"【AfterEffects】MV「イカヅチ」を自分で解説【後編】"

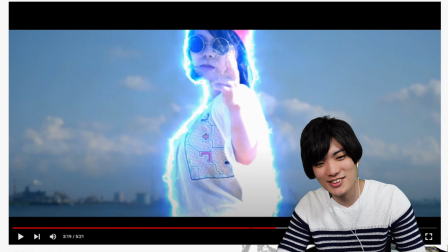8:23 こここれですよこっからかっこいいんだよねこの
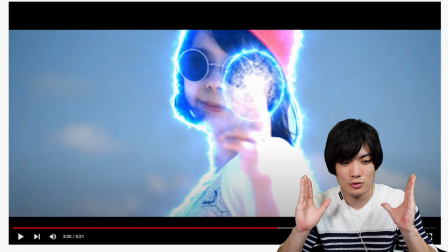8:29 これこのズームね動画のソフトでズームさせたんじゃなくて
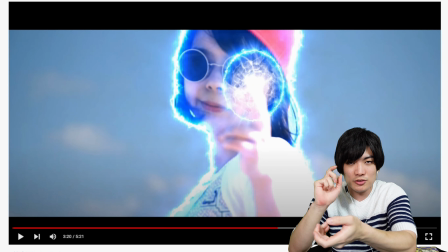8:35 実際にこうやってやってであのタイミングとか僕がね指示して
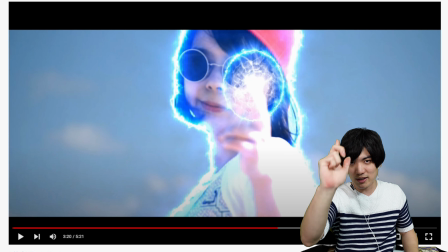8:41 いやって言ったら笑ってバーンって打つような仕草をするように
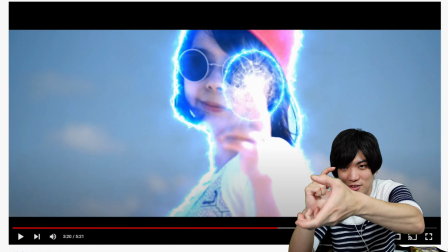8:46 こう言っていやって言った瞬間僕もバーンってズームして
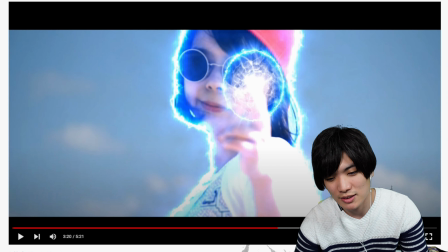8:51 その瞬間笑ってバーンっていう風になるようにこれもやっぱりね
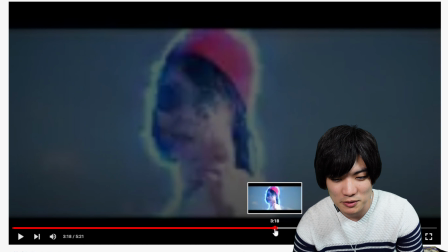8:56 結局のところここはもう本当にオーラとかまとって
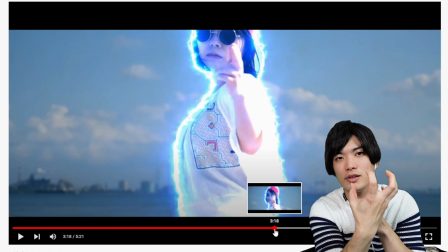9:00 エナジーボールもちゃんとこうあのねブワーって出てきてかっこいい雰囲気にはなってるけど
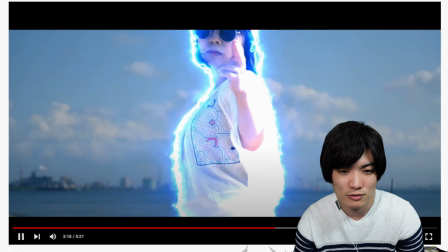9:08 全部ね結局カメラワークなんだよねこれちょっとブレこの揺れとかも
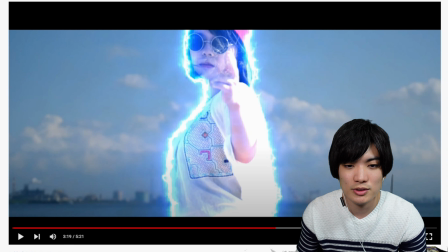9:14 僕の目線をなんとなくこうイメージしてるというかね僕がうっていう風にこう戸惑ってる状態をこうカメラで表してると
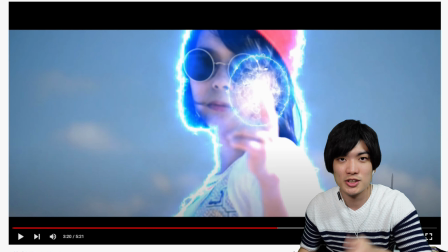9:25 でまあズームは一応ねその何をしてるのかっていうのをしっかり見せなきゃいけないんでここはまあちゃんと映像としての作りそしたらエナジーボールがね出てきて
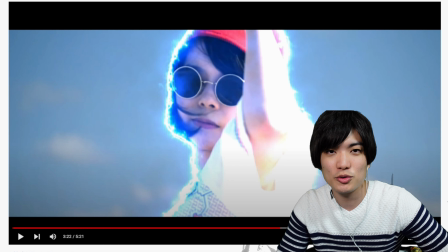9:37 バーンこれはねこの曲の歌詞自体に光の銃っていう風に歌詞を入れてるんですけどこれはなんだろうなこの人の
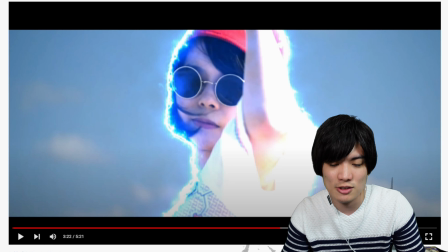9:50 攻撃って基本的にそういう歌詞にのっとってやってるんですよねだから光の銃っていうのは基本的にバババとかバーンとか
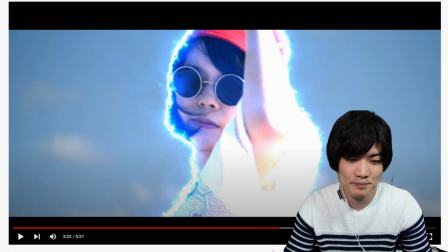9:57 銃を撃つかのような感じで作っております
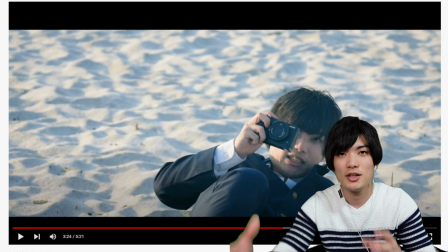10:03 バシッね本当はそんな遅く来てないだっていう
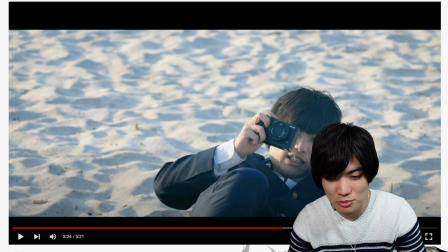10:09 感じなんだけど一応ね映像として面白く見せるためにはこのぐらいの
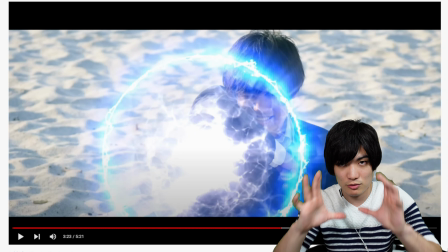10:12 スピードかなっていうこれねちゃんとわーって来て
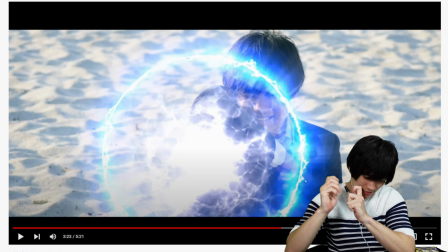10:19 それをカメラでバシッと受け止めるっていう
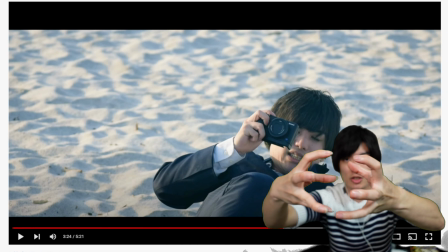10:23 バーンねちゃんとこのエナジーボールだけちなみにこのエナジーボールも
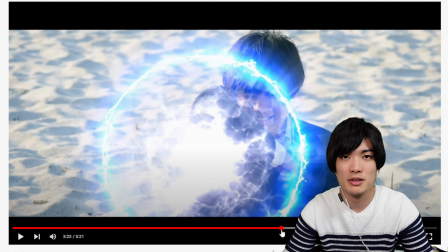10:29 別素材ですねこれはねまた別で作りましただからこの雷の
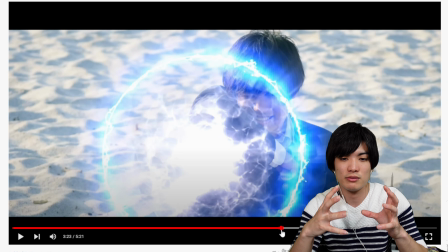10:35 ミュージックビデオではえーとこういうエナジーボール
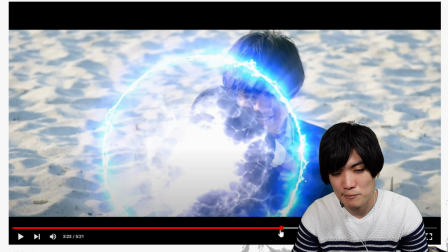10:41 は3つ種類がありますねうんそれをその用途に分けて
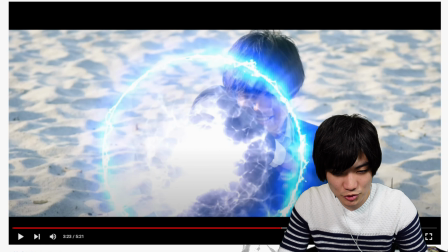10:48 作っております使っておりますねでこれはもう本当にエナジーボールだけなんですよこれってフワーっていう
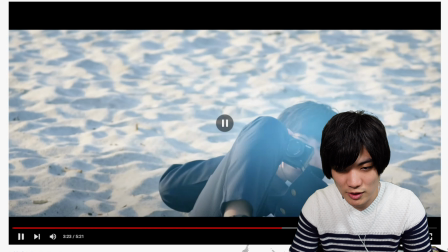10:55 作った段階ではでこの後のパンこれねこのパンっていうこの
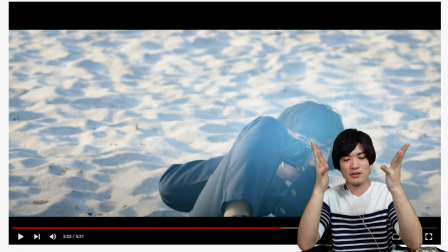11:02 飲み込んだんだけどちょっと光が漏れてるこのファっていうのは別の素材ですね
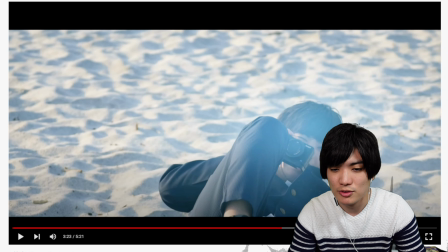11:09 こういうファってなるようにパーティクルっていうのがあってそういう細かいファっていう煙みたいなのとかそういうのを別でつけてって感じですね
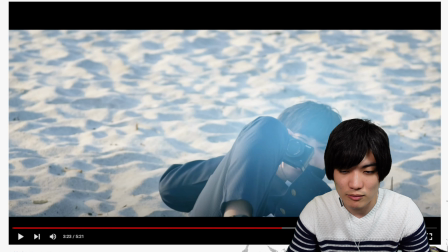11:22 こういうちょっと細かい映画やっぱりそのリアル感を出すというかね本当にカメラが飲み込んだんだろうなみたいな感覚にさせる感じていただけたらいいなと思ってるんですけど
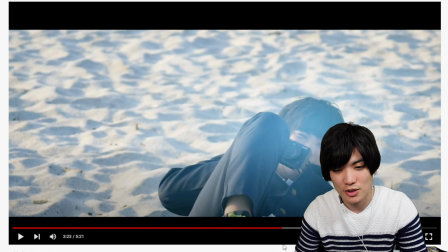11:36 映像見ただけでもそういう風に思えたら
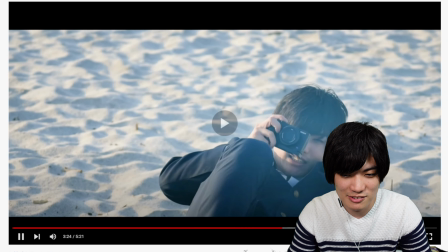11:40 大成功ですからわかんないけどねちゃんと光の
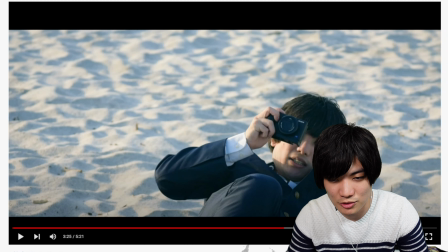11:45 フワーっていうのも後から消えてこんな感じでえ?
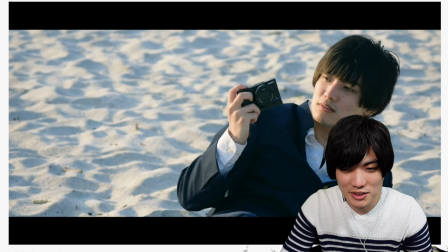11:50 っていうこの戸惑いの
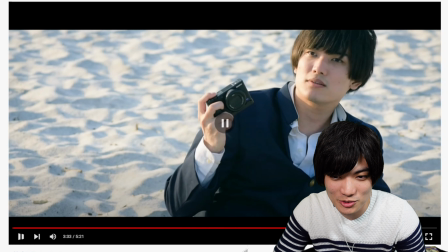11:59 すごい顔だよねいい顔しとるね
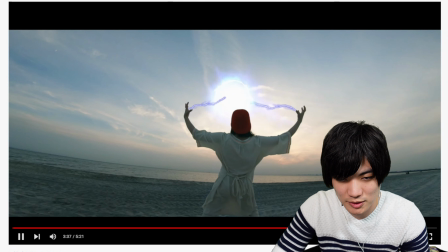12:09 そしてこれこれなんだよね